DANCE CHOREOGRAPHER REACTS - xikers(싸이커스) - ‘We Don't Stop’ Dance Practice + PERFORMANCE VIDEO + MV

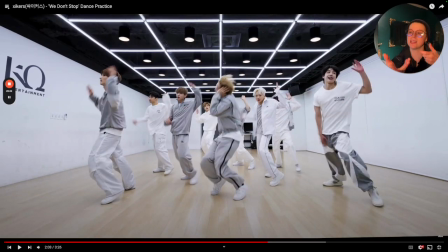Yeah, so it's like they had two guns in their hands. So notice that this gives off a very different, more full energy than with the two guns. Two guns feels like we have independence on both hands, but we're on a common cause. It's two hands operating that create one big impact with a bigger recoil.
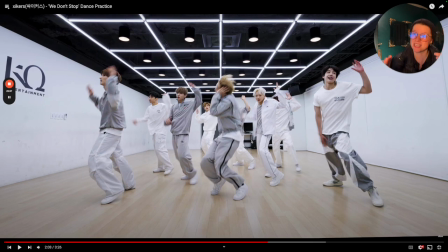So that's why the difference between here and here, it does make a difference, because these, you can have more flexibility in the wrist. Here, only one of them should be getting flexibility. Does that kind of make sense? So that's like the beauty of knowing the difference between the two, because it gives off different energy, and the timbres that you're playing around with, sound context, tonal colors,
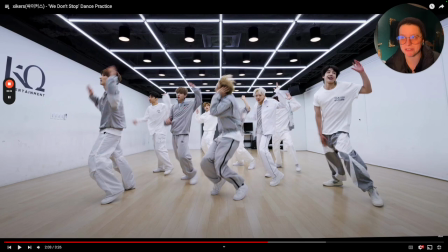that is, you know, that's going to also affect how it comes across. Gosh, I love it.
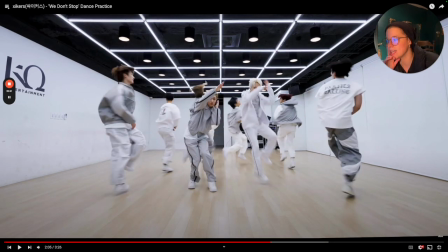I love watching dance. It's so fun. Anyway, I like having my feature. He goes and he transitions back.
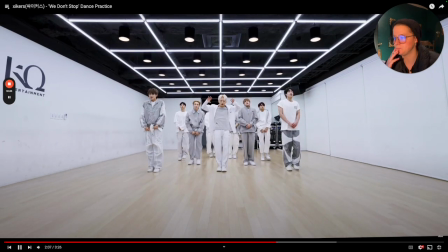Nice little clap, nice little steps. Looks great. The subtlety there, woo, with a nice little kick.
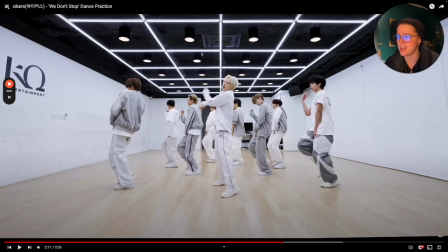Super fun, super good. And then having my guidance center be way more subtle, not really marching at all. He's kind of hanging out, but still doing the upper body, so he still looks clean. He takes it da-da-da-da-da-da. Upper body meaning torso, not in arms.
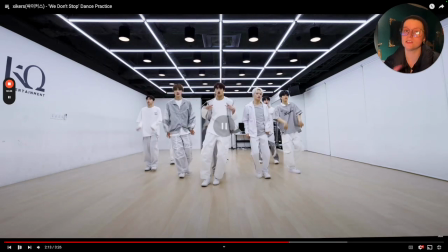Arms, he's still different. So that's why he looks clean, but still cohesive, but still different. I like that right here.
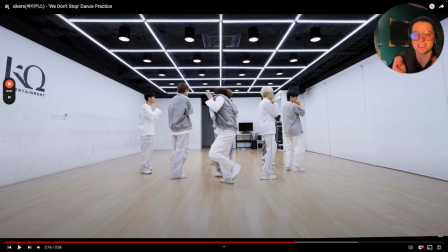Of course, we have that little variant once again. But I like that. It's like the most subtle, subtle thing ever.
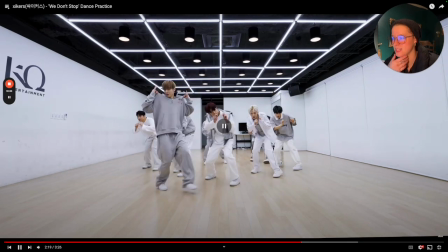It's really fun. That little really great on the sound.
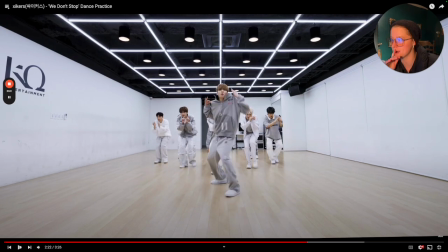And then you have another guy, Mr. Umbro right here. Freaking love that quarter zip.
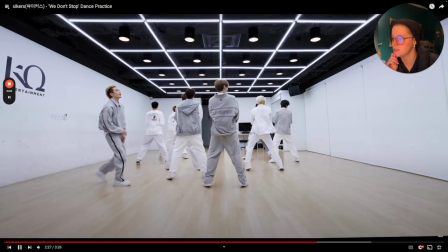The switch over. Love that with the kick. Like that with the boom da da da with the switch, with the head accent on that, which is really fun.
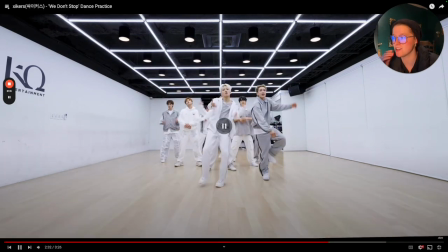Take it around the back. Hey! He goes, he catches it. Little hit them folks. Action. Then you have one of our guys, and we start an add-on in the back. Dee-dee-dee. Dee-dee-dee. Nice little bounce happening. I feel like they've done something like that before, or I've just seen a Gen 5 group do it before, even if it's not them.
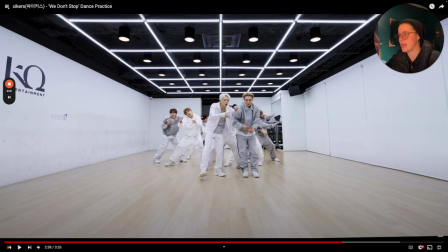Like they're hitting that boom 1, 2, 3. Notice that they're accenting and they're dropping in a little bit lower and lower.
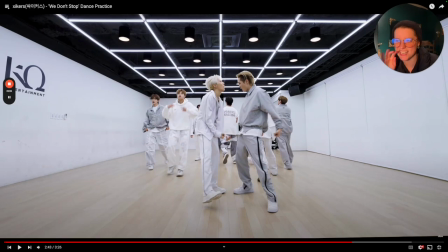And then they take it right here. Dun, dun, dun, dun, dun, dun, dun. And we're about to drop that BPM a little bit lower.
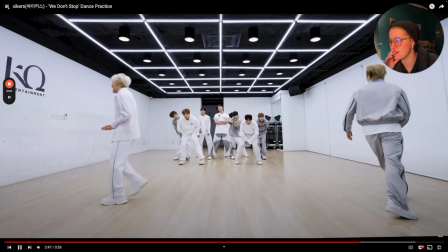We don't stop, man. It's funny. They throw it. And I love that you have just Hunter right here.
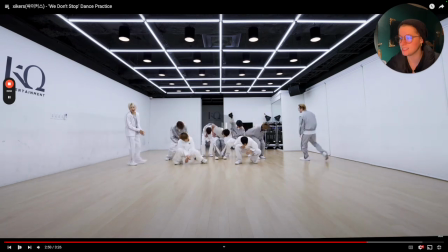Nice and chill. Everybody else is nice and low. Then they take it, and then they all completely drop that energy. I love it. They're taking it. The chest is what is creating, the chest in the very back is what's creating this really nice rock, but more like a legato.
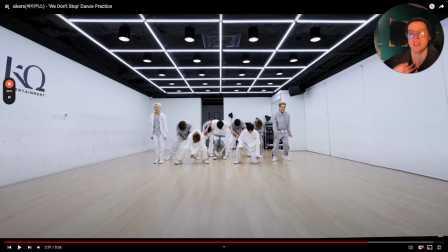It's like milky, right? It's not stiff. It has this tug and pull about it, and that's what I really, really like about it. And we also have levels represented as well. Looks great. And the symmetry.
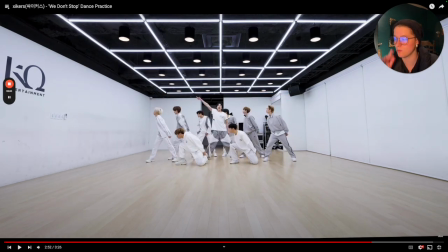Chef's kiss. I love it. And then right here, one shot, everybody looks over to the side, and then they go, he takes it, boom. And I like, honestly, I think he made different choices every time. Very subtle though, but I like how he took it.
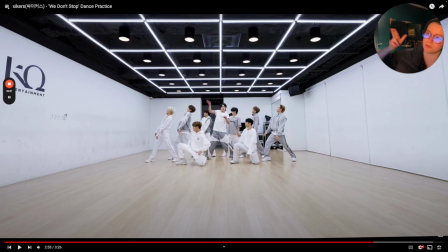And this is different than this, right? So he didn't accent here, he pulled using the elbows, which is different, but it did tailor into what we saw earlier. So I like that. He takes it, they all go here, they brush, he goes nice and subtle, so it's complementary to what everybody else is doing, but he's still noticing everybody.
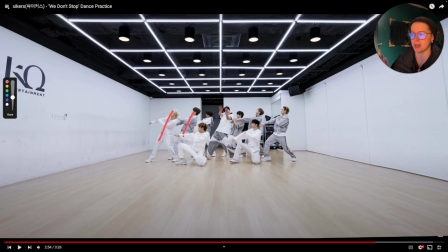It's important that everybody's on the same page in terms of where their bodies are aligned, and they definitely showcase that. It looks great. And notice with Hunter, he actually has his body more towards us, or at a diagonal. Theirs is more side, his is at a diagonal, but notice he compensates usage of the chest isolation,
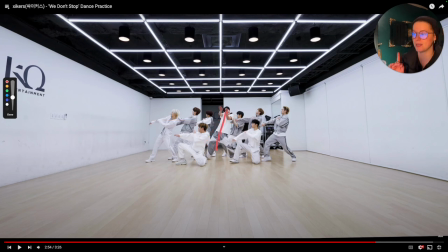so he's still in line angle wise like everybody else, even though they're all facing different directions. That's smart. Very smart. Love that. Little clap, boom, they take it, boom, boom, nice little swipe over.
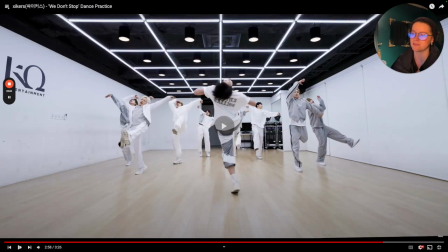That run looks great. He takes it, now there we go. He kicks it around, whee! And he has a nice little fixed point with his head.
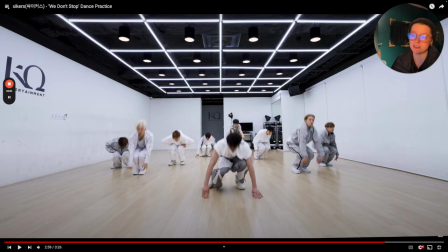Great hip flexors, if you ask me, truly. And I would say great shoulder mobility and hip mobility.
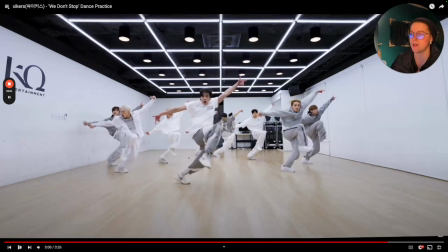Everybody's dropped. Love that boom and drop, and then we're picking it up.
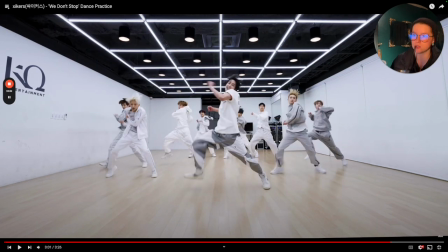This does have a little bit of complementary to the Doke B cheap choreo, to Tricky House. I mean, not entirely, but I see the fingerprints. Yes, I do know it's probably BB tripping on this, which is great.
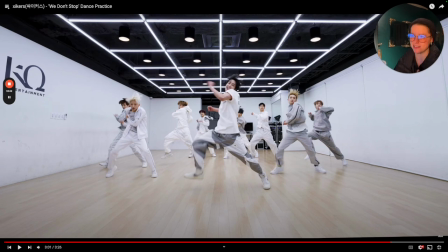I love BB tripping stuff on xikers especially. It looks awesome. But that's just a little side note though, that you see a little fingerprints where they're kind of tailoring into their Doke B kind of theme a little bit, with some of those little choices that tailor into the Inception track, if that makes sense.
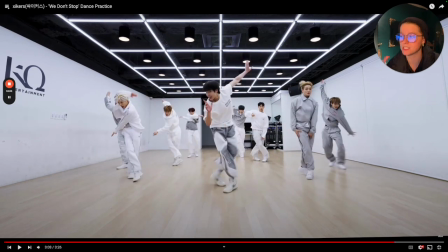They take it, boom. I like the stability of on how they chose to rotate. Some of them were on both feet, some were on one foot, so I like the variety. And everybody stopped at the same time.
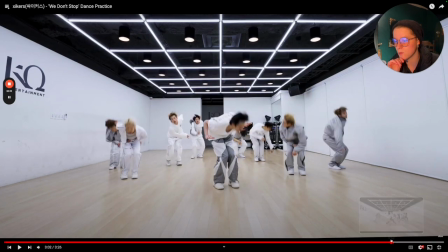They all spotted, I think, the same way, but let's go ahead and double check it. No, they didn't.
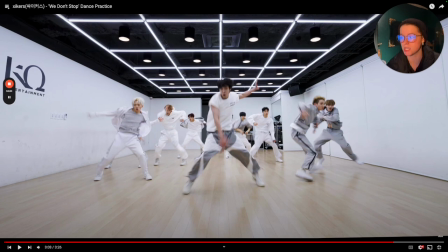So everybody made their own kind of choice, but everybody finished around the same general area, which made it work.
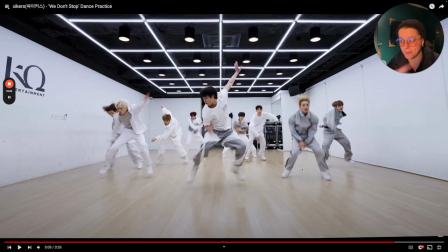So as long as everybody was down, they crisscross, even though we have some individuality coming out of it, The range is still pretty good in terms of how full their lower body's going, hence why it doesn't feel too crazy. And they've already showcased competency in unison, and when they are individualized,
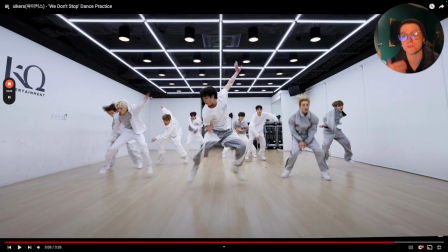they don't take away from what's going on in the group. It still feels like a group with a feature, not here's my soloist and here's everybody else. Does that make sense? So here, this, even though it's not as refined, it still showcases the essence of what is beautiful about a rock and a bounce, and everybody showcasing their own individuality.
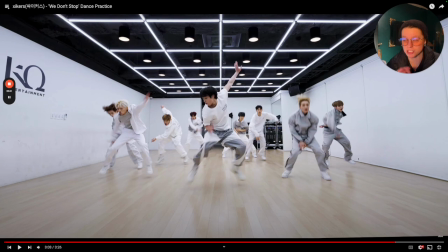But like I said, showcasing great range and timing in terms of dropping down, bringing it back up in your prep before you transition to your next move.
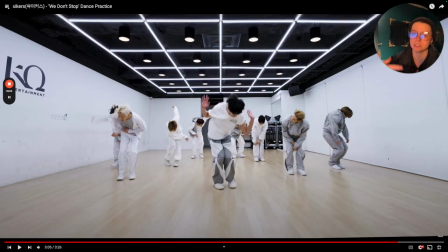Looks great. Love that right there. Boom, boom. Those little details. Everyone's different, but the dynamic is the same, hence why it still looks clean.
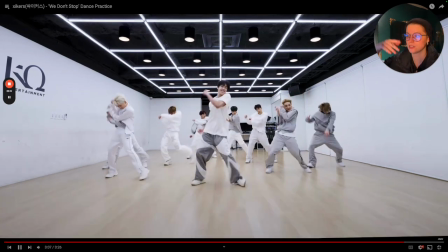Love that. And then digging it through that. I love that right there. A little Harlem Shake, but notice it was a little bit more stiff.
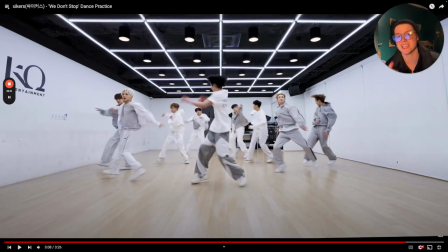Here's why I'm not going to say that they did it wrong. They didn't. Because I showcased a really nice variant of Harlem Shake earlier, so for me, that felt like a very logistical, specific, intentional choice. It wasn't a, oh, they can't Harlem Shake, so we got to modify it. It wasn't that at all.
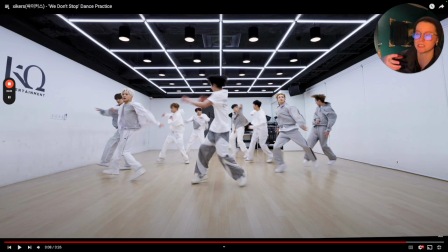And that's why there's beauty in being able to see if you could showcase your ability to do something well, even if it's in a previous track, hence the beauty of watching all of these in their order for myself. You're able to be able to look at a move that they do and not assume that it's because they don't know what's going on.
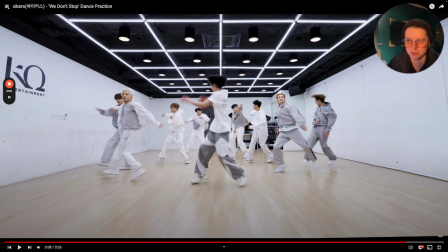They do know what's going on. They know how to do a Harlem Shake, because we literally just saw it about 2 minutes ago in the track. But that they did is they chose to vary it up, making the arms more of an accent and not the shoulders. So that helped me appreciate the choreographic choice more because of how they contextualized it earlier in the piece, which is nice.
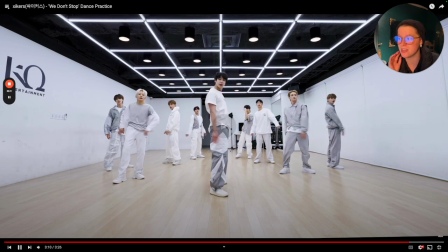Turning it down around once again, and then they drop it down. Everybody chose to throw their arms, even though it's all in different directions. It would have been awkward if only one of them did and everybody else was still. It kind of felt like we're not on the same page, but it felt like everybody was on the same page in terms of how they were going to execute,
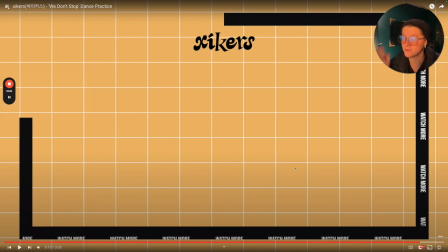which is why it made it feel more communal and more as a group. So in general, I really like this, and I'm glad that they have technically a breather routine, because this one is in comparison to some of their other stuff, and it's really fun to have been able to take a look at this, knowing what I know now. Thank you guys so much for taking the time to watch. If you want to see more Xikers, I do have a couple more early released content from Xikers on Patreon, but I do have some of it already released on YouTube. If you want in on when things get released as I make them, I always post on Patreon first, and sometimes it takes a couple days, or sometimes a week or a month. It just depends on what the group is, when it was made, things like that. So if you want to be a part of it as it's happening, Patreon's a really great way to do that, and a really great support for me to be able to make as much content as I do. I really have a lot of fun with it, and I always want to be able to continue to healthily do it. And that's a really great way to continue to do that well and steward it well. So once again, my name is Jess. Thank you guys so much for taking the time to watch, and I will catch you on the flip side. Bye.